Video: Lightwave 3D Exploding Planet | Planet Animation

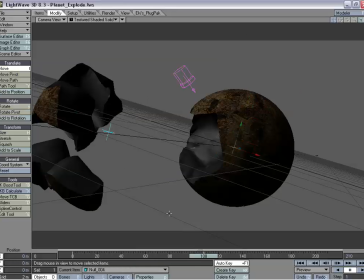(24:45)
So undo, and I'm going to delete that key,
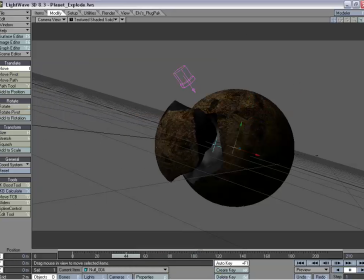(24:48)
and that's going to be our second explosion, and we're going to have that happen in about right at 60, we want that to start coming off. And if you notice too, right here, this main object, we do have, it's kinda just kinda shooting out real straight.
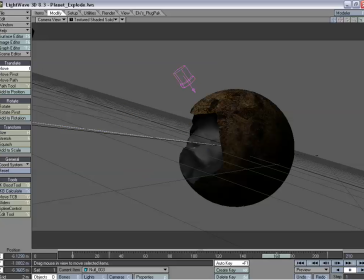(25:08)
And we could, if we want, take a look at our null and maybe add a little bit of rotation onto that.
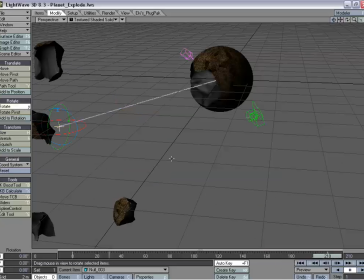(25:17)
Just take a look and see what happens if we do that, just so it's not so plain. Once it starts moving,
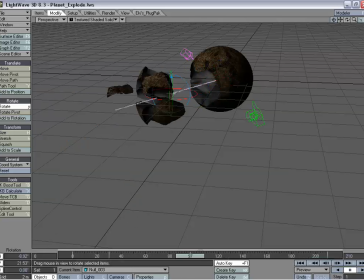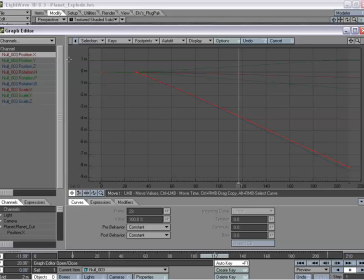(25:39)
and that does make it look a little bit better. So we'll go into the graph editor, that null, and we'll change our rotation on here, which we already. There we go.
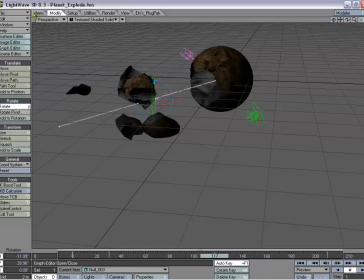(25:51)
And set all those to linear key. And that's just so it's not shooting out directly without any movement whatsoever.
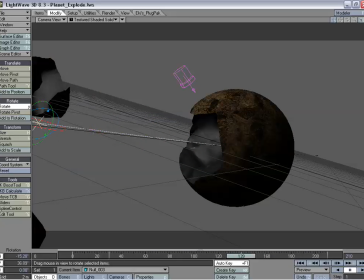(26:02)
And that looks a lot nicer. And on this next second explosion, we won't have so much time between the secondary explosion.
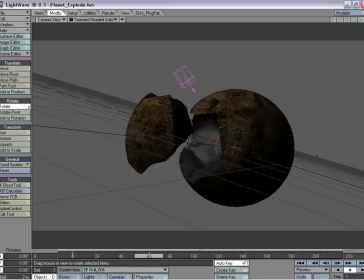(26:12)
So we're going to grab the fourth one, the fourth null, and blow up that back section, which we said we're going to do. Actually, we'll do it about, we'll start it at 50. Or maybe, actually, yeah, we'll do a 60.
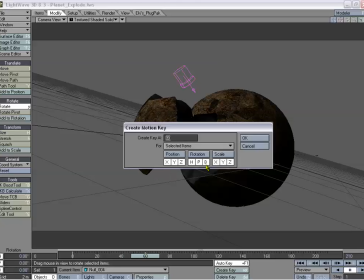(26:26)
Just so we have a little more time in between those two.
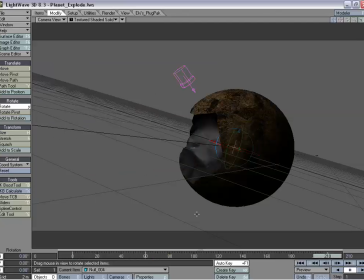(26:34)
So we have our key set at 60. And we'll go to 210 and remove.
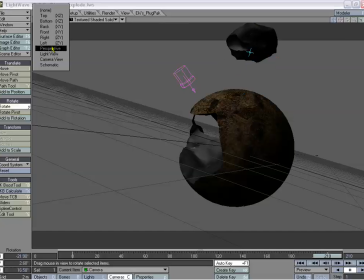(26:42)
And just go to our perspective view. Take a look at that null.
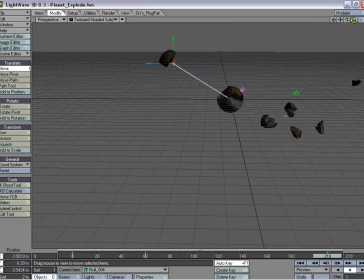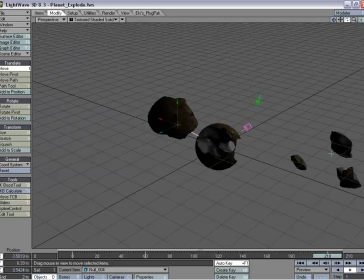(26:56)
And we just want to make sure it's kind of shooting off in the correct direction that it would.
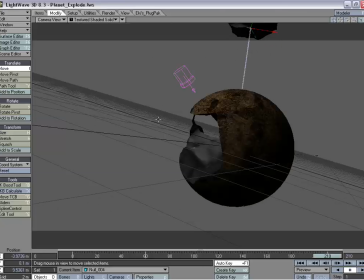(27:05)
And because this is the second explosion, I want to have this off camera. And the earlier ones, I just want to be off camera by the time the other ones are finished. And that's so we constantly have stuff moving off camera
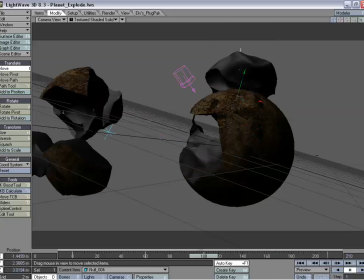(27:20)
throughout the animation and not just everything staying in the scene,
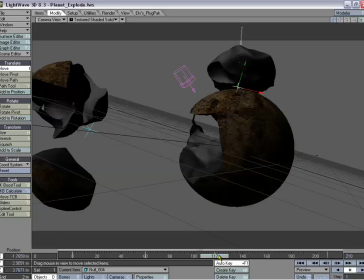(27:26)
because we're also going to be adding dynamics and hypervoxels to the ends of each one of these pieces, creating sort of a flame fireball effect for each one of the little pieces. So we got to keep that in mind too, that we're going to be having these little trails. This one trail will probably be out to here.
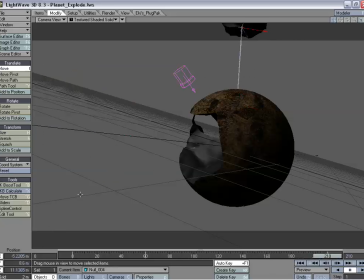(27:46)
So once it's right here, it'll be just coming off the screen. Not completely, but almost.
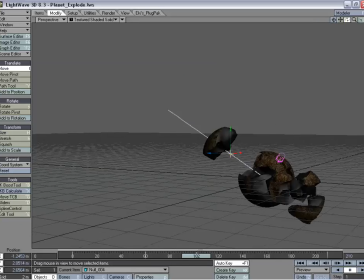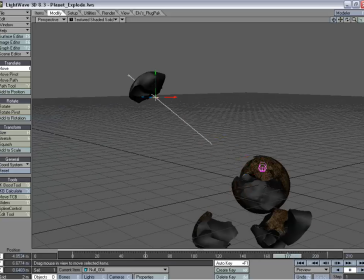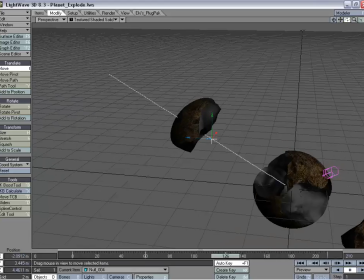(28:05)
Okay. Just kind of taking a look at the motion here. And we're going to want our secondary explosion for this one to happen.
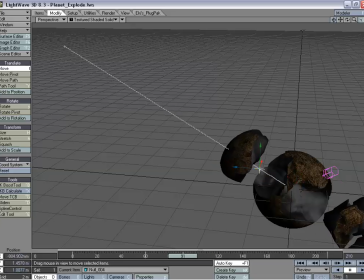(28:16)
I'd say about at 78, so real close to the other one, just so it's starting to come out a little, and then it'll explode again. And if you take a look now too, we have it sinking in, and you can kind of tell now.
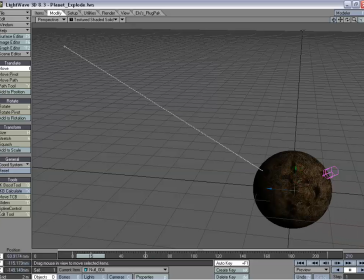(28:36)
Of course, we have the object replacement before 30, and then it switches. So that's why we need to change the graph on the other one. Just so we can show you that, how it's going to affect every single object is going to do that, that's not being exploded after frame 30.